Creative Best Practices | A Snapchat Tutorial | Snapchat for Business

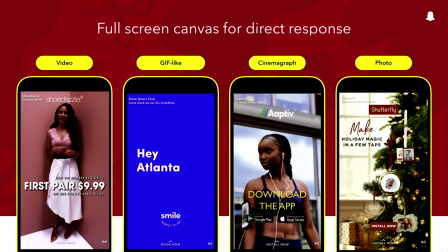12:22 Stills and GIFs, like print ads, stills and GIFs make it easy to showcase products and to visually communicate the call to action and offer. Whereas videos and cinemagraphs, like movies, short form, and compelling, can be effective drivers of broad emotional cut-through and action.
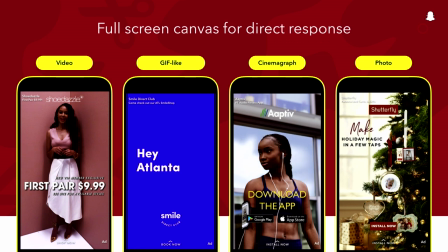12:38 Just remember, front-load the brand and offer and call to action. Here's some great examples.
Hey guys, it's me, Vanessa Simmons. Swipe up right now to shop my exclusive Shoe Dazzle collection. Hey guys.
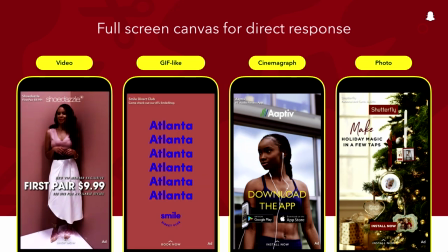Swipe up to install Shutterfly now. Swipe up to install Shutterfly now.
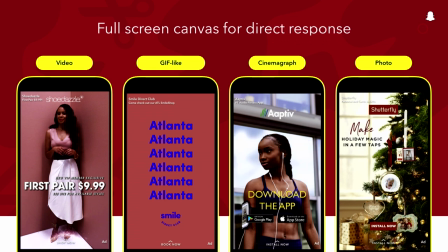So with all of those formats, templates can help you test and learn which format works for your brand, as well as help you scale creative production to be more efficient.
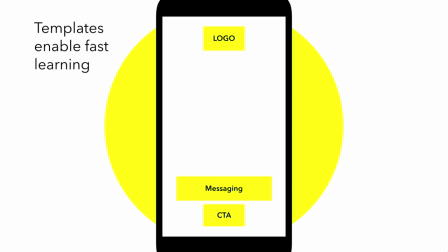13:22 Here's a sample template that can help advertisers produce many assets fast, scale creative winners quickly, and rotate new creative in when efficiencies drop.
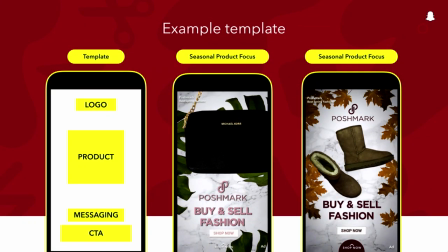13:32 A great example from Poshmark. These templates allowed them to quickly make iterations for specific seasons, locations, sales, audiences, and more.
Swipe up to install Poshmark and shop now.
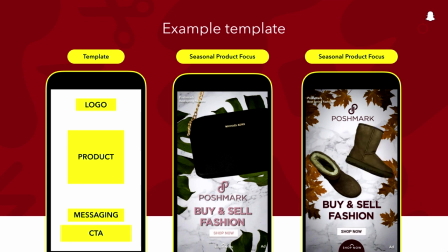13:51 Swipe up to install Poshmark and shop now.
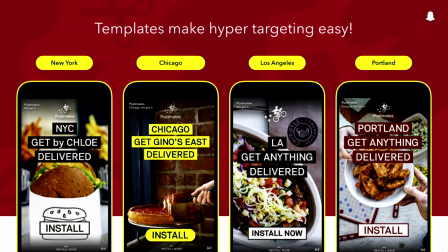13:58 Templates can also make hyperlocation targeted ads easy to produce. Here in Postmates, you can see local restaurants are featured with the city name. By using a template, it makes it easy for them to scale out these creative variations.
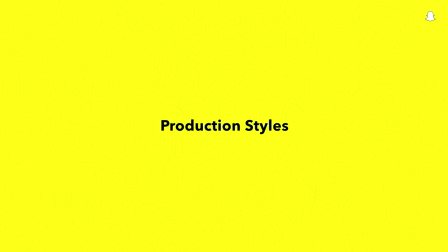14:13 Now let's talk about some production styles you can test out. On Snapchat, there are many different types of production styles ranging from user-generated content to highly produced shows.
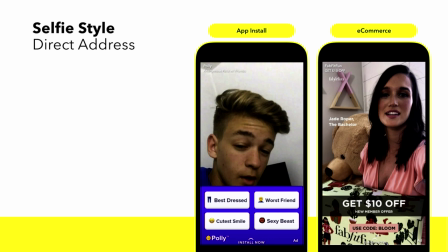14:24 Characters and conversations. Build content that personally connects the viewer and characters, similar to how friends are talking to each other. Consider opening talent, speaking to camera, or conversing with another character to entice the viewer to swipe up for more.
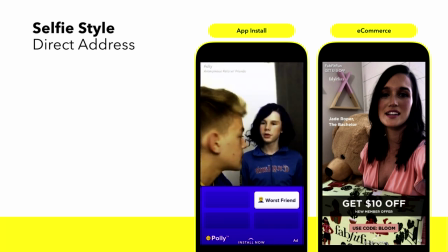14:39 What award would you give me? The worst friend award. Now it's your turn to see what your friends would give you.
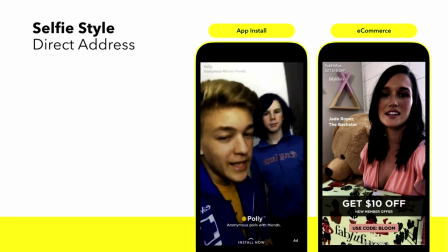14:45 Swipe up to play now.
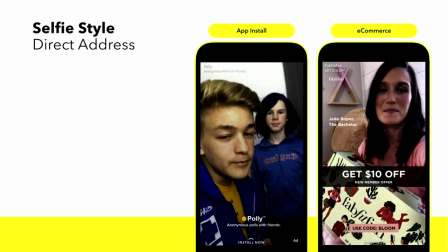14:51 Hey guys, I just got my FabFitFun spring box in the mail. I'm so excited.
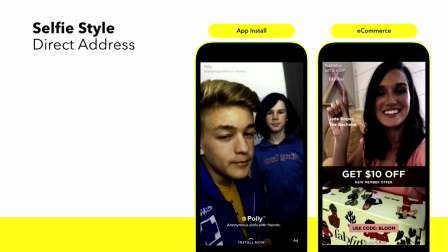14:56 Swipe up to get yours.
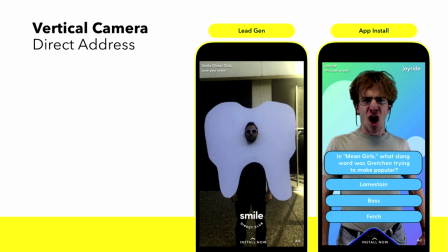15:04 Or take it out of selfie mode and film outward. This is also a great way to lean in on the native user experience on Snapchat.
Stop giving your money to big braces. Save 60% on a smile you'll love with invisible aligners from Smile Direct Club.
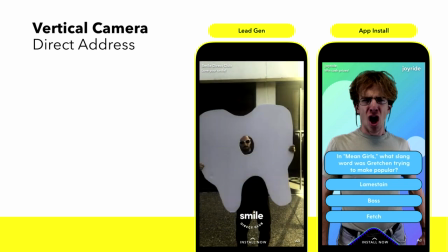15:19 Swipe up. Up.
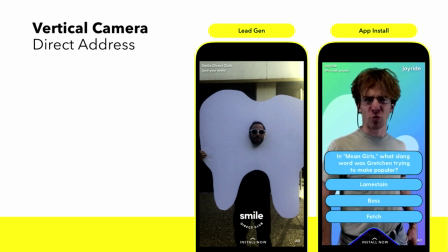15:24 On Joyride, we're playing live trivia with real cash prizes every single day. See you there.
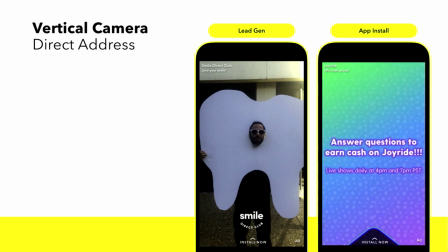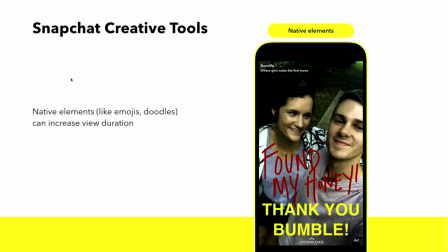15:43 Another way to think native when building creative is by incorporating native tools like emojis, doodles, Helvetica text, as well as considering one scene for the first 2 seconds. This mimics the way that people are creating content on Snapchat and feels in line with the platform.
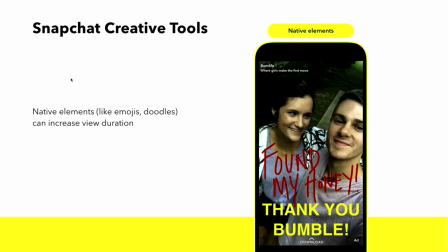15:59 Scene-relevant creative that fits within its surroundings is likely to see greater success and encouraging swipe-up odds.
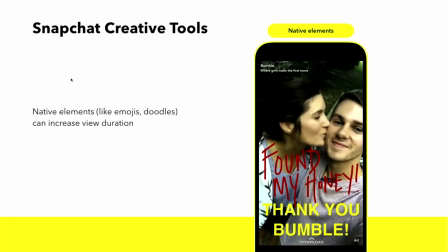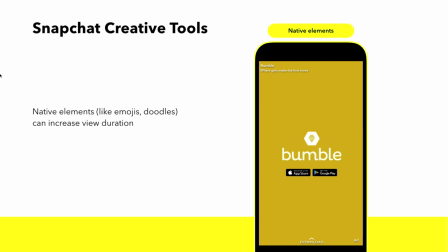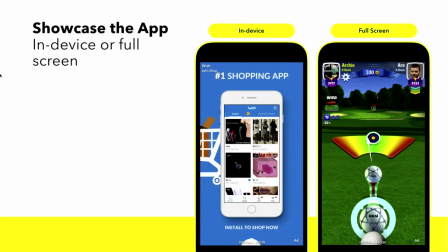16:20 Swipe up to shop your favorite brands now.
If awareness is a challenge, consider showcasing the app in use.